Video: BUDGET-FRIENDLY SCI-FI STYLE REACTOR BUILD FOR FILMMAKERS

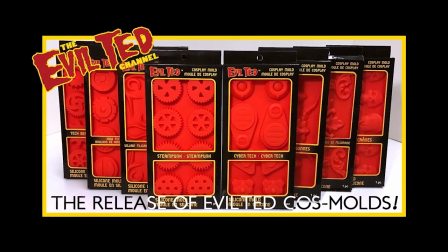8:16 These trays, I don't think you can get them at Michael's anymore so I found them on eBay, Evil Ted.
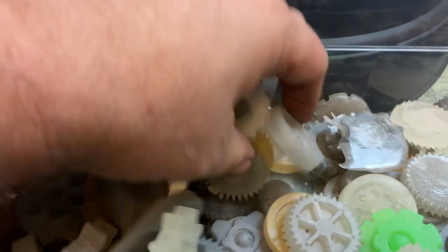8:22 So when I'm doing in castings, I make these Greeblies and they're just great. I talk about them all the time on this channel.
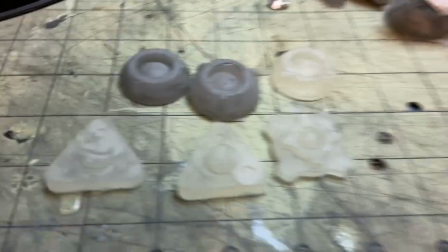8:29 Why? Because they're so awesome and so useful, right? If something works, I lean into it.
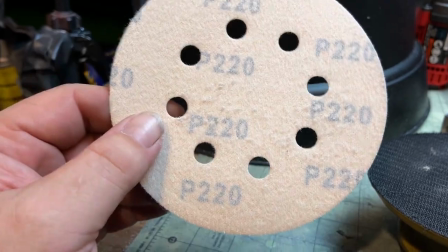8:35 So I got the Greeblies, just going to put a couple knobs and dials on there.
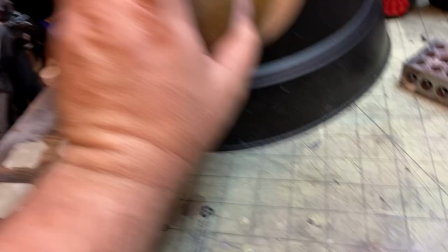8:40 So here, just got some 220, just going to tooth this up so that I'll accept paint.
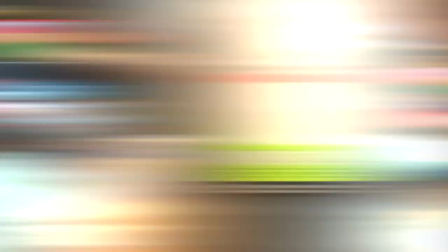8:45 Probably just going to paint it with like a primer and then Surebonder. So shout out to Surebonder.
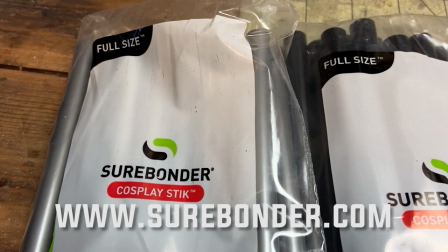8:51 They sent me a lot of hot glue um i use this for the whole build for this movie so
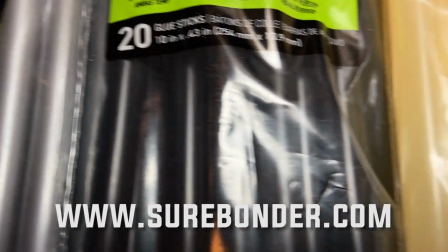8:56 it's really good stuff and it's it's kind of geared towards cosplay so
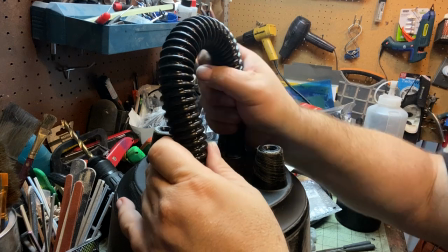9:02 it has like silver black and and traditional clear so definitely check them
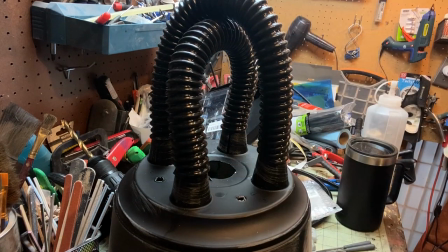9:07 out and then here with these hoses again broken
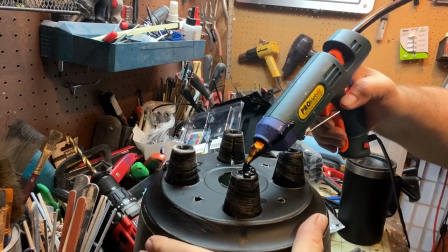9:12 record these are going on here right now because i'm
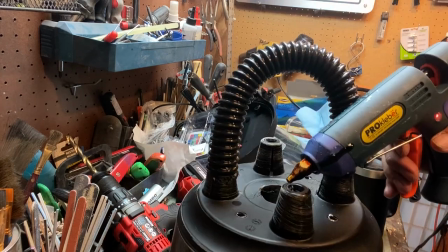9:17 like oh the hoses would look good up here and they fit over those nubs that's the only if they didn't fit over those nubs you'd be seeing me
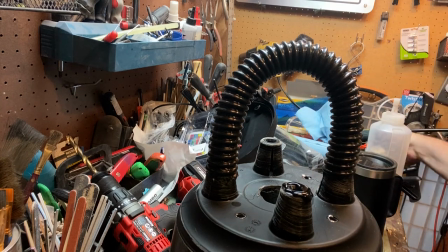9:26 glue something else there to the top right it's just whatever works don't make it look
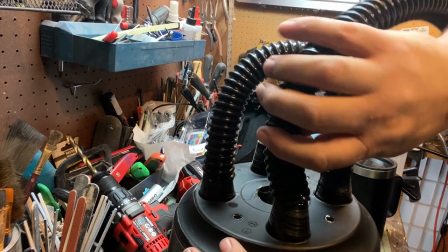9:31 bad but if it adds value if it adds interest
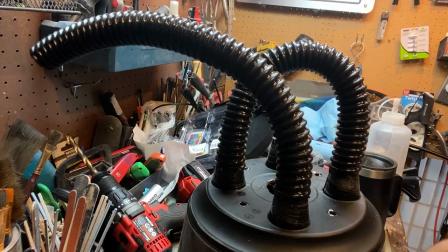9:35 put it on there right it adds production value and then here i'm just laying
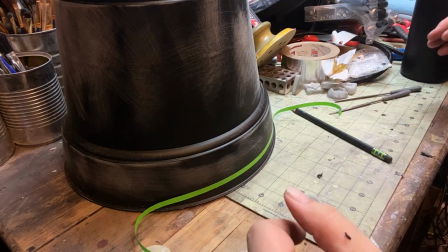9:40 down just a piece of tape just so that these knobs are have
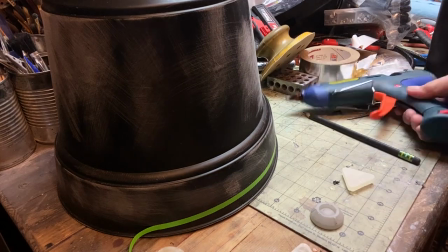9:45 a chance of going on somewhat even
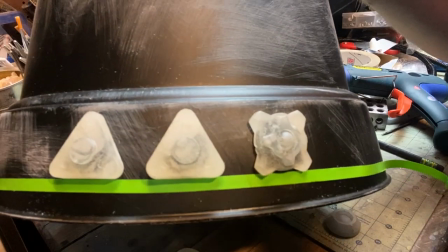9:52 and yeah it does look good like i i can't tell you how much i love those evil ted
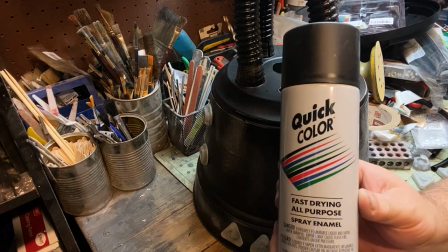9:58 greeblies all right so now just some primer just some black primer and then here i
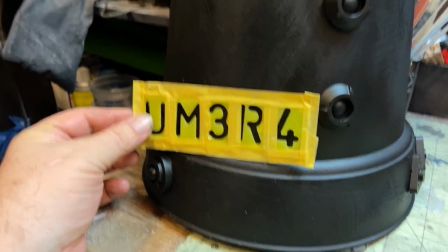10:03 just made up some stencils i i'm going to weather these off a lot but i just want to put
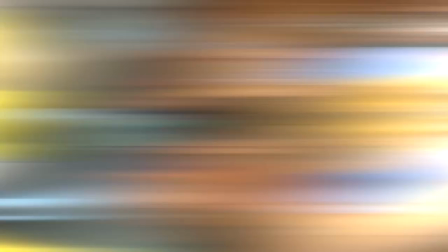10:08 some like nuclear stencils on there. There's like a call sign from the ship. Again, just so that it's nuclear.
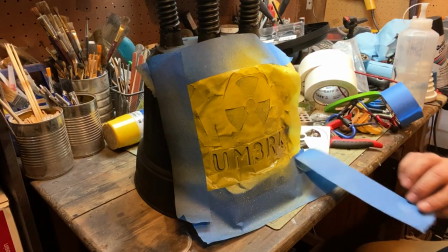10:17 And, you know, I'm painting this right now yellow, so it stands out, but I'm definitely going to bury this in weathering.
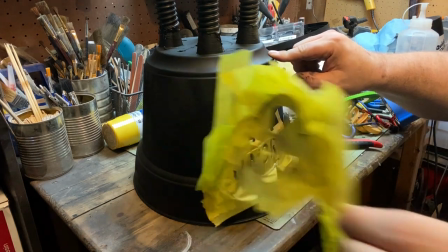10:24 I just want it to be there subliminally. Maybe you'll see it, maybe you won't, but it's just a nice little touch that it's there.
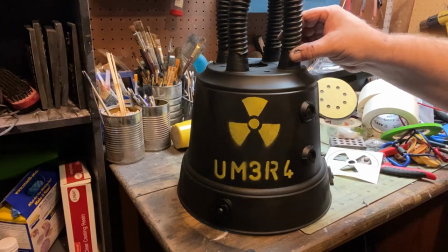10:31 Right. And like I say, it's all about the layers. Like, just like that. I mean,
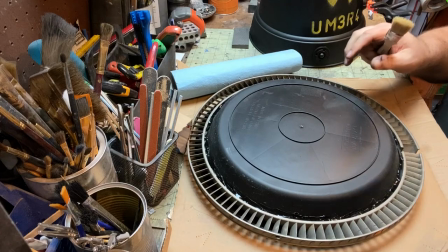10:36 please don't ever leave it like that. that looks bad but you'll see we're gonna put a lot of a lot of weather a lot
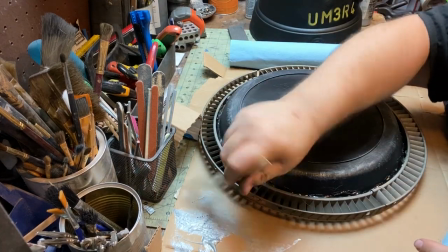10:45 of gunk on that so now i'm just doing a good old-fashioned dry brush just a little silver paint just kiss it touch it zip zip zip
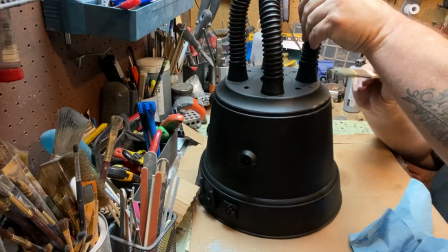10:53 i always overdo it i'm aware of that but it works it's fine because then i take it down so then here you'll
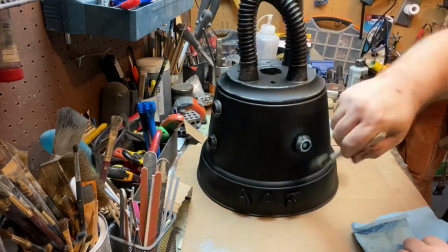11:01 see it's about the layering right so then it's like i'll probably do a little dry brush over that yellow it's going to make it look like it was scratched
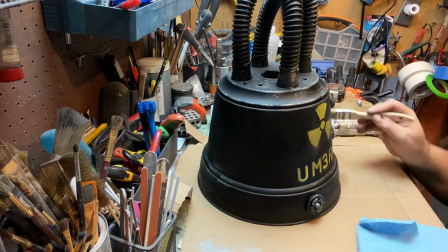11:10 and it's starting to look starting to look you know it gets like that cast iron look which is good all right so now you want to hit that with some clear
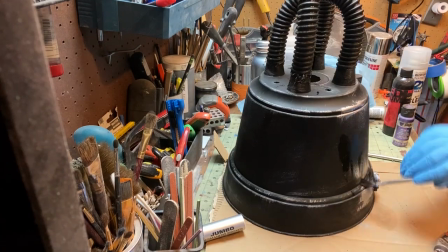11:18 always clear between the weathering coats otherwise you know you end up making mud but when you put clear in between your stages
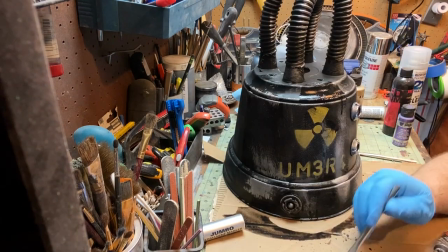11:27 it builds and you can take off and not take everything off so here i'm just doing a good old black wash over everything.
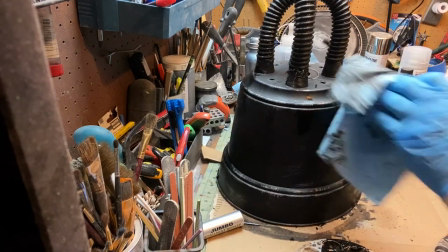11:35 Like I said, I'm going to tamper down that yellow. Um, by the time we're done with this, it'll be barely even legible, which is what I want.
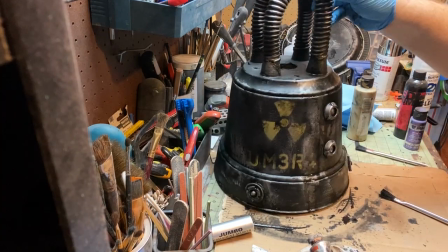11:45 And then I always do the, the Sienna last because I like the way, um, it gives like a rust look.
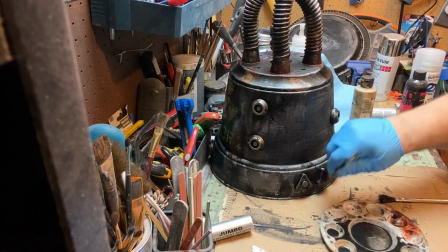11:53 And I typically don't water that down. I typically just do like little pokes with my brush.